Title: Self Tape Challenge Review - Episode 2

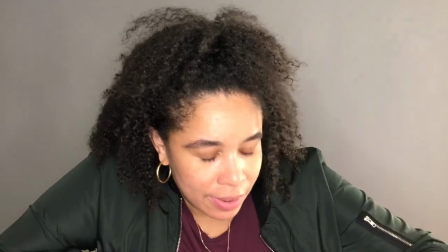21:15 What I think she could have done to elevate it further is sprinkle in a bit more cheekiness into the mix and that would have naturally made us gravitate to her even more.
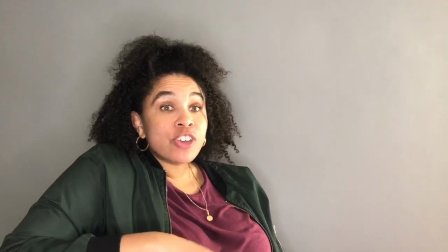21:22 The technicals in terms of distractions and eyelines were great though and she definitely created an interesting character that stood out.
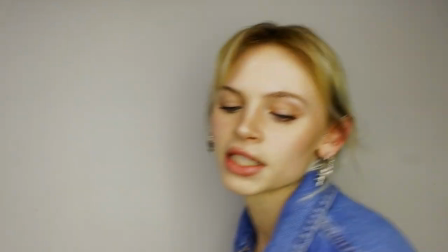21:28 So well done. Up next is Sarah.
Give me a chip. You're almost late. Right on time then.
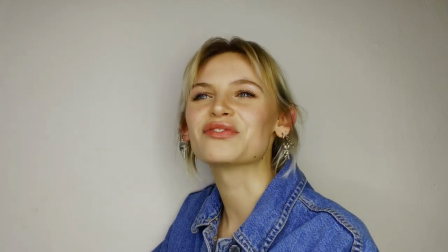21:34 Just tell me you're ready. Ready as ever. That doesn't really fill me with hope.
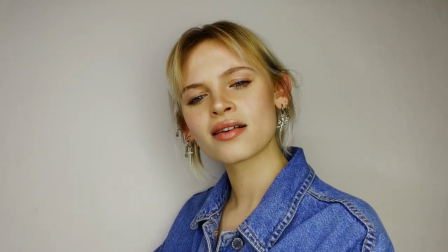21:40 Relax. May I remind you of last time? As far as I recall, we got away with it.
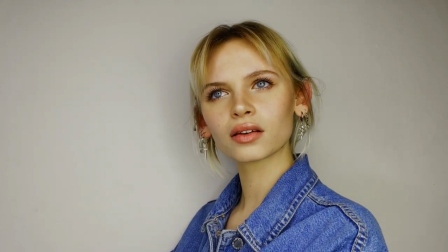21:46 Exactly. We got away with it. When are you going to learn to start trusting me?
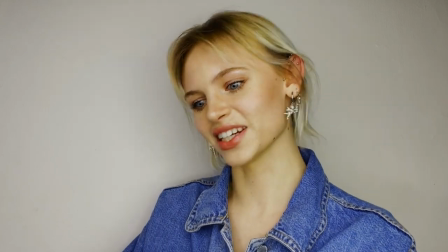21:52 The day I don't have to go to therapy. Makes two of us. Hey, can I get your counselor's number?
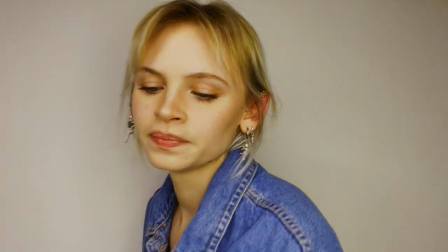21:59 Absolutely not. Let's go.
This was an interesting one because I think Sarah actually grew into the scene as it went along.
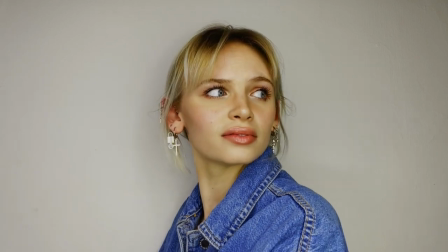22:05 She started off playing into disdain but ended up in an area of genuine charm. You can tell she has a real presence and is comfortable on camera.
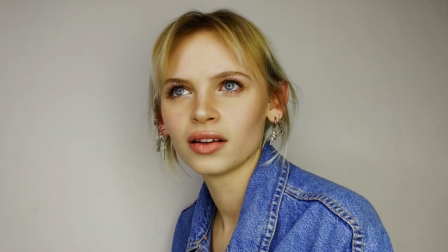22:12 I think the next step for her in this particular tape would have been to play around with the subtleties, throw out the dialogue more and just go in with the goal of flirting.
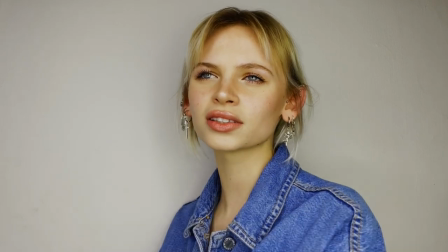22:19 She's naturally expressive so if she's feeling an emotion we see it straight away.
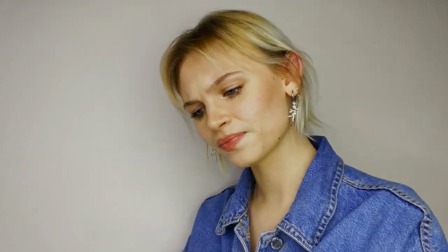22:23 So moving forward, it's about playing around with adjectives, intentions, and status to create tapes that will really pop.
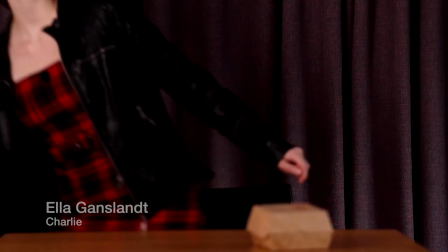22:29 Good job, Sarah. Up next is Ella.
Mmm, give me a chip.
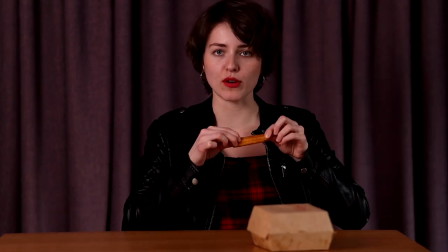22:35 You're almost late. Right on time then. Just tell me you're ready.
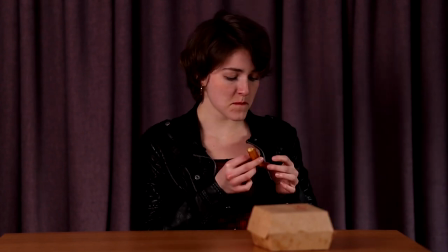22:41 Ready as ever. That doesn't fill me with a lot of hope. Relax.
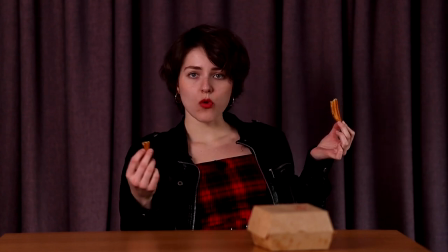22:46 May I remind you of the last time? As far as I recall, we got away with it, didn't we?
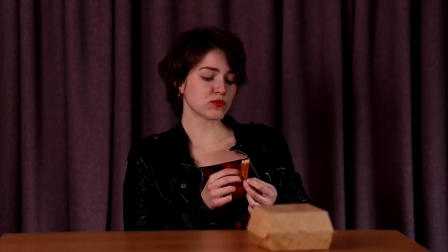22:51 Exactly. We got away with it. Shit.
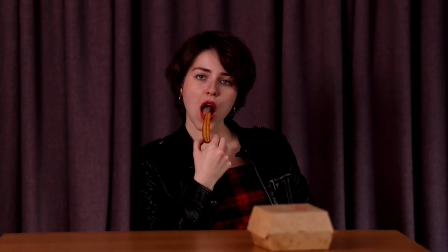22:57 When are you going to learn to start trusting me? Today I don't have to go to therapy. I don't know. That makes two of us. Hey, can I get the number to your counsellor? Absolutely not. Let's go.
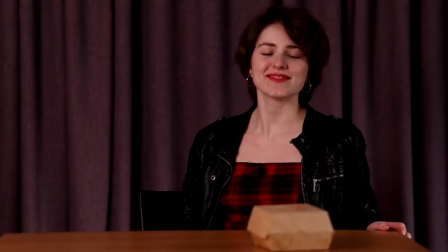23:11 I really love this tape. Everything about it from the spontaneous moments,
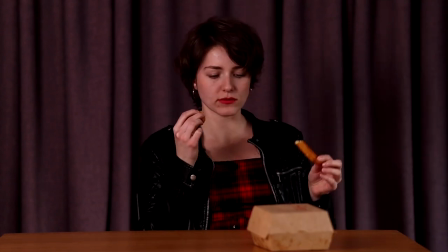23:16 unpredictability, distractions, eye lines, charisma, and sense of fun, all came together to create an awesome audition.
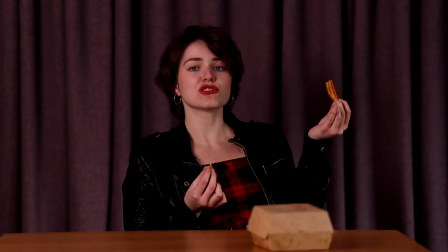23:22 Her pacing was helped by her reader and she also found true moments of stillness along the way without singing pre-set or pre-planned.
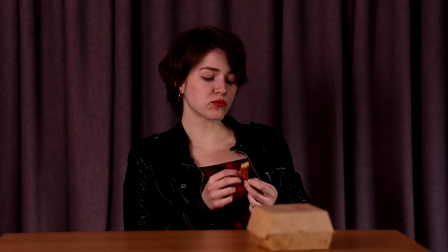23:29 This was probably the best example of wanting to see more. We liked her and wanted to keep watching more of her in this particular character.
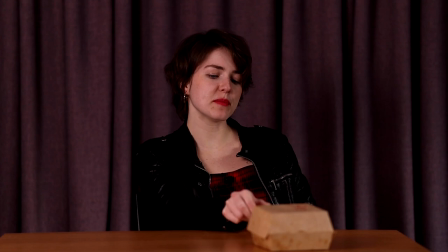23:36 Great job Ella, if this was a real casting you would definitely get called back, so really well done. Up next is Lucy.
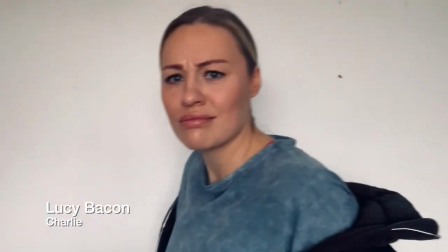23:42 Oh, give me a chip. You're almost late. Well, I'm done then. Just tell me you're ready.
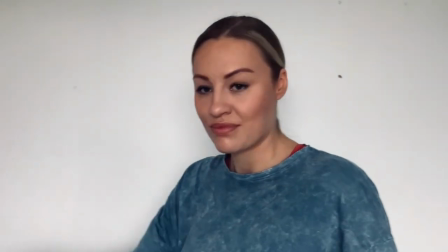23:48 Ready as ever. That doesn't really fill me with hope. Relax.
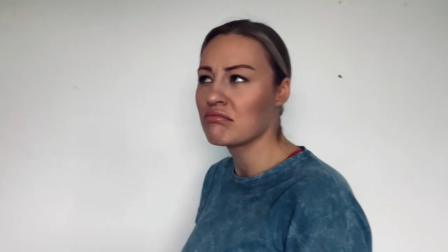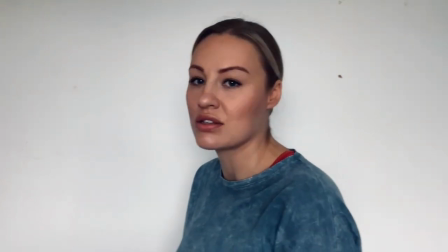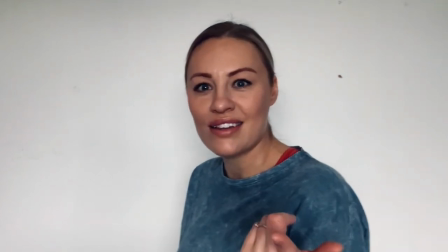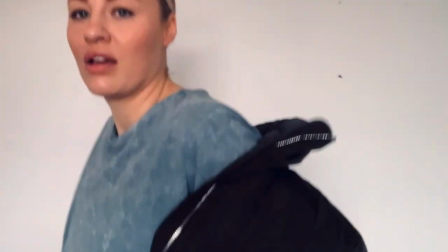24:10 As far as I know this is Lucy's second ever tape after our last challenge and the fact that she's already producing tapes like this is awesome.
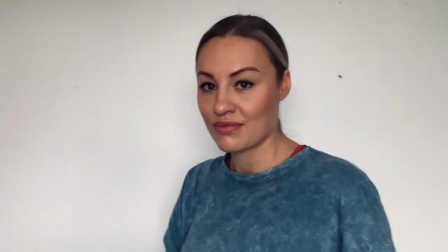24:17 Similar to her first one she's finding subtle moments and now combining it with nice angles and eye lines in this one as well.
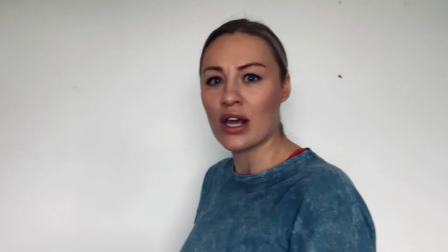24:23 There was a real undercurrent of charm and fun in this tape and that made her likable too. Lucy has an earnest quality that really lends itself to types of roles you see in shows all the time.
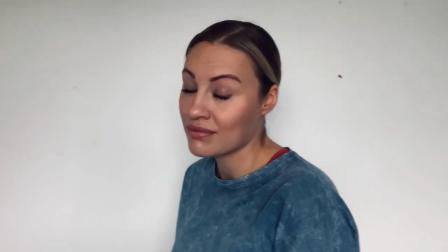24:31 So if I were her, once I was comfortable with the process of self-taping and feeling consistent with my delivery,
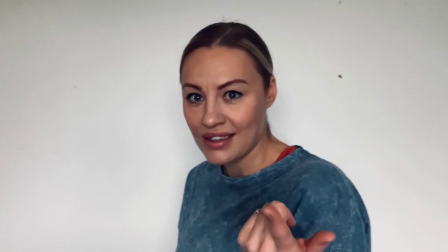24:36 I'd start thinking about working towards doctors, nurses, teachers, police women, mothers, etc.
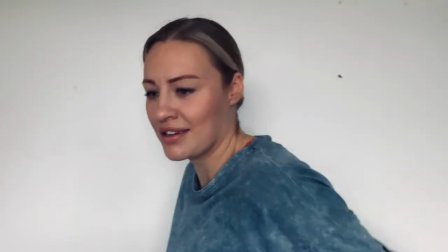24:42 The kind of roles you see in shows often and just playing into them with all the same qualities she's delivering here.
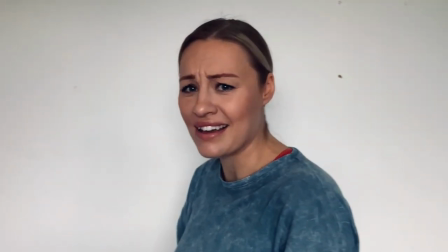24:48 You can almost picture her in any of those small roles, so if someone like me can see that, it wouldn't take too much for an agent or casting director to see it too. Finally, let's take a look at Johan's version of Charlie.